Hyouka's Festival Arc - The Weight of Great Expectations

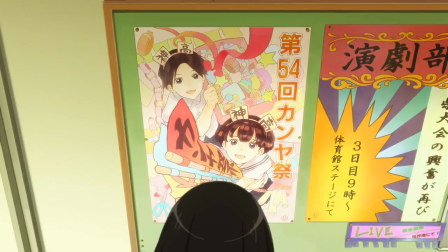Chitanda doesn't seem to care about the manga so much as the art, which she recognizes from the poster outside the executive committee room.
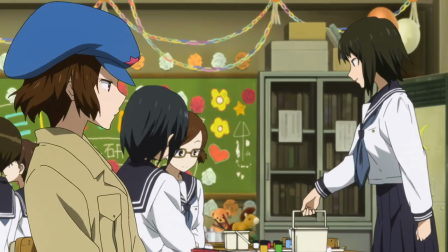And who else is interested in not only the manga but who drew it? Mayaka, who we cut to inside the manga society working on posters.
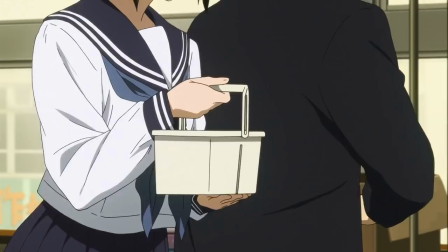The faction war boils to a pitch when a girl intentionally spills a few dirty water drops onto Mayaka before accidentally dumping the whole thing onto her outfit.
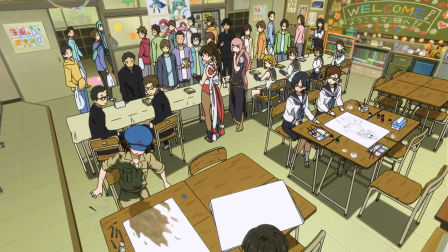There's some great slow motion that sells how big of a deal this is in terms of the club. Mayaka isn't loved by that faction, but certainly no one wanted this.
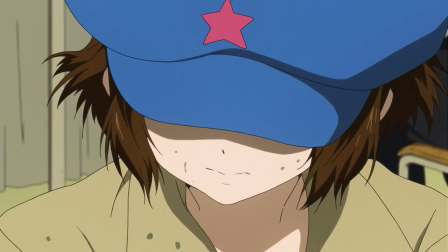The reaction shots make it clear that this was a bridge too far, and Mayaka uses it as an excuse to get out of there for the rest of the day.
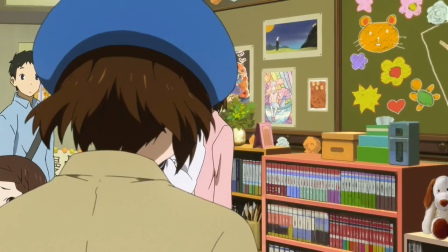The silent walk as everyone stares, including the customers, I think emotionally captures how hard Mayaka is trying to not make a scene.
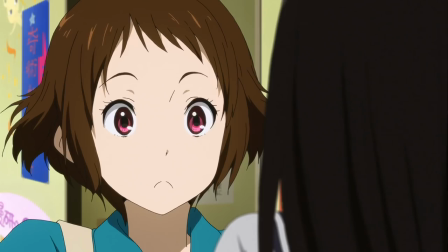The show rewards her for this though, by having Chitanda appear and having the two set out to find the artist behind the manga and the poster,
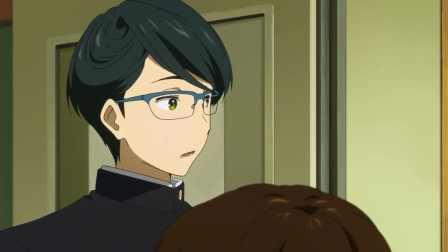and giving Mayaka a chance to show a corpse by evening later on. Tanebe confirms that Kugeyama, our student council president, drew the poster.
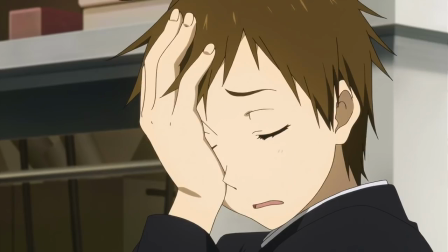Houtarou doesn't know who that is though,
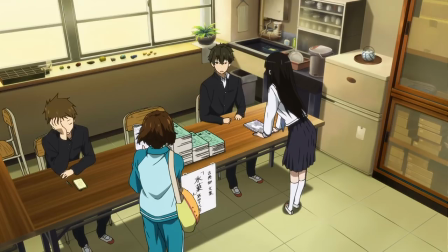so this great shot where we can see both Kugeyama and the Classics Club in the guide is some great foreshadowing for how Houtarou eventually strings together the answer to the mystery.
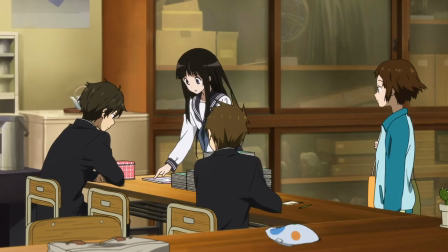Houtarou also struggles with reading the names, both in the case of Kugeyama and in the authors characters of the manga,
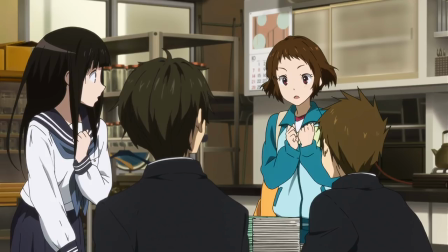despite the fact that the romanization is literally on the front cover. More proof that he needs the rest of the club to make sure he's on the right path.
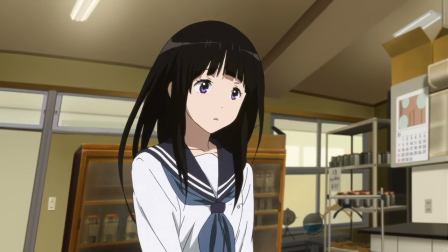And on the right path he is, as he attempts to get Satoshi outside the club room to talk about the mystery, but wanting to avoid Chitanda since she wouldn't be down for whatever his plan is.
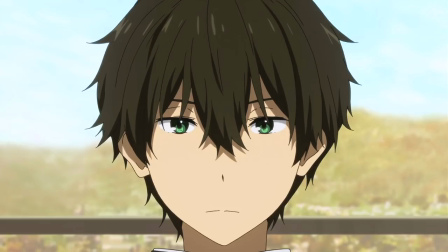The resulting scene where Chitanda is really upset, plastered in shadow, immediately lighting up as Houtarou says that it's an adult topic with this stunned face and tons of light
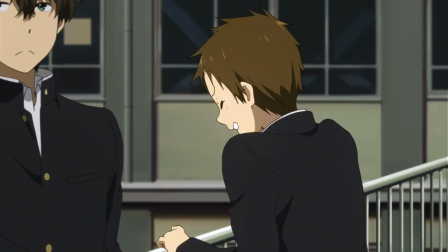coming in the window from behind Houtarou to create a visually striking shot honestly kills me,
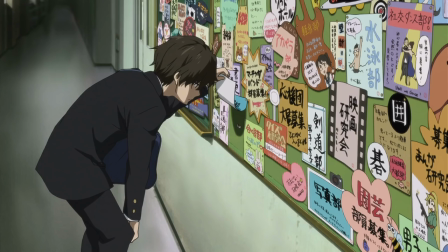especially because it's a lie. It's one of the few examples in the show of Houtarou denying Chitanda's curiosity,
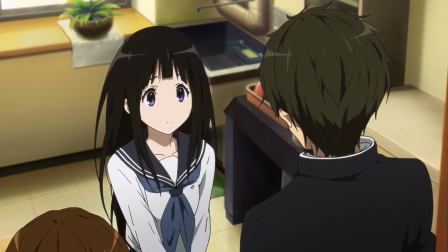but unlike the silk spider mystery where he subverted it for his own reasons, this denial is technically for her own sake.
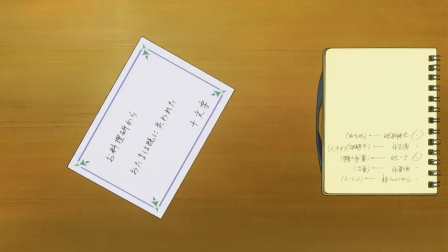Selling all of the copies of Hyouka is the main goal for the festival after all. The mystery, as far as Houtarou is concerned, is just a means to arrive there.
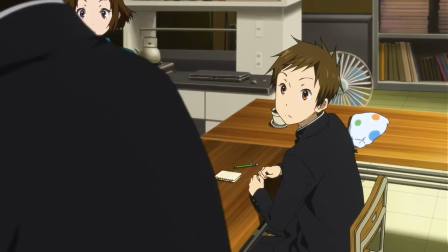It's also important thematically that Houtarou only tells Satoshi his thoughts thus far.
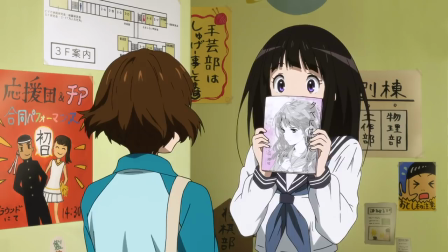Satoshi is considering Jumoji a competition after all. With Mayaka and Chitanda there, there wouldn't be this personal affair at play.
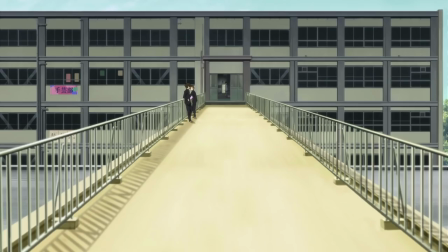And so with the two on the skyway, Satoshi presumptively asks whether Houtarou found a connection between the clubs or if Jumoji had made a mistake.
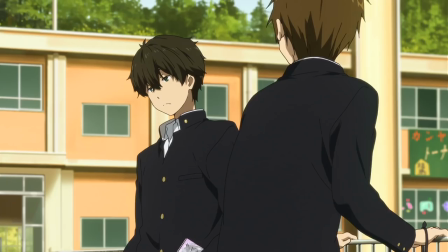Houtarou says no to both and Satoshi's mood changes almost instantly from happy and laid back to intense and competitive.
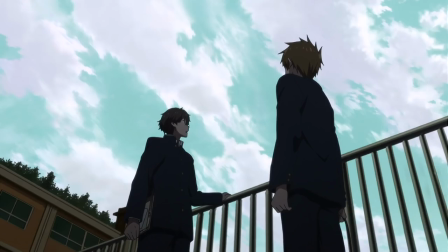He asks if Houtarou is going to find the culprit without either of those two things, and this amazing moment happens.
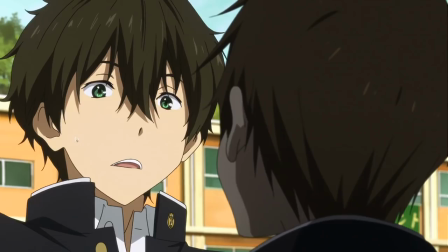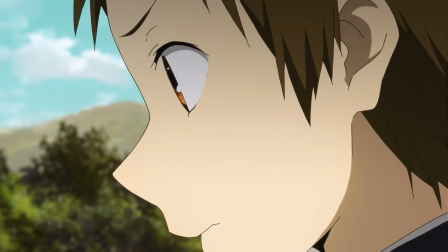No soundtrack, just ambient noise from the festival and both of their reactions. The lighting went from bright and sunny to dark on their faces.
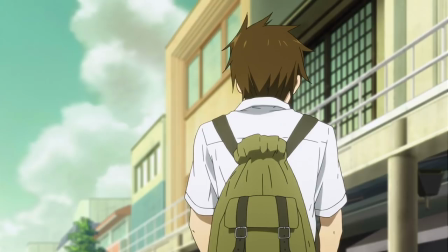Satoshi's mask is off entirely, every negative emotion viewable on his face for a brief moment. his envy, his frustration, his wrath.
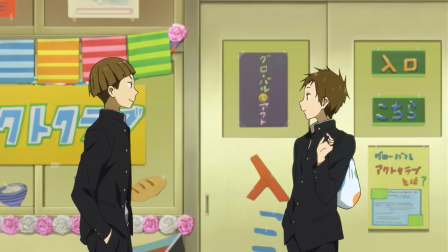But he realizes it and slinks back, putting back on his mask moments later.
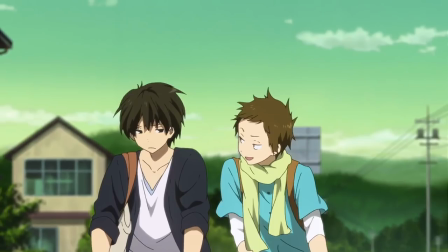It's frankly impossible to not draw a comparison between Satoshi and Tani and Houtarou and Satoshi.
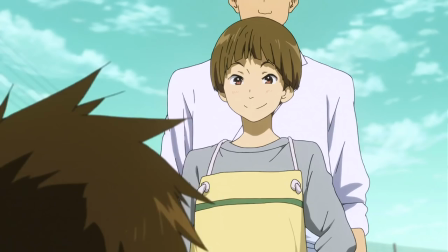Just like Satoshi had no interest in competing with Tani, the same is true here for Houtarou.
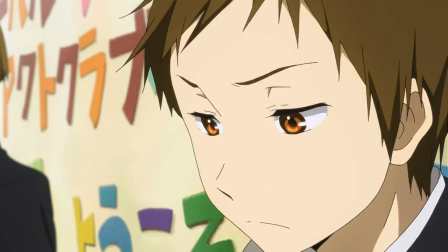Tani was trying to compete for some kind of self-satisfaction, that's exactly what Satoshi is doing now,
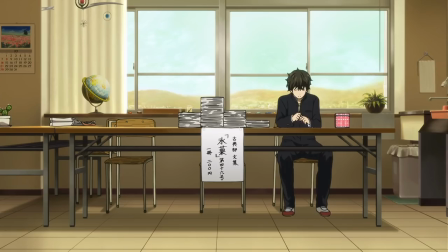trying to prove himself against an opponent who's focused on something bigger than just themselves.
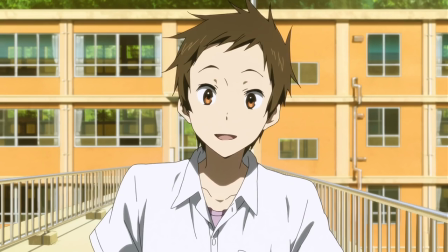Of course we as an audience don't begrudge Satoshi for this because we care about him and realize where he's coming from.
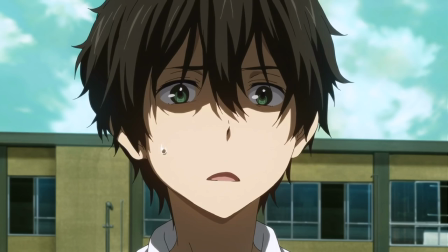Hell, we've already seen a very similar sequence where Satoshi was extremely frustrated with Houtarou during the movie mystery arc,
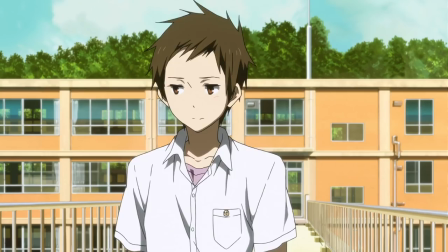it's the same location and similar lighting features are used there as well, though the reasons for his frustrations are almost exactly opposites.
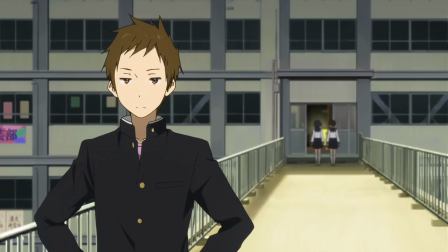And while Houtarou probably doesn't realize why that happened, he's a good enough friend not to push it, and instead lets the mask go back on as he begins to outline his thoughts.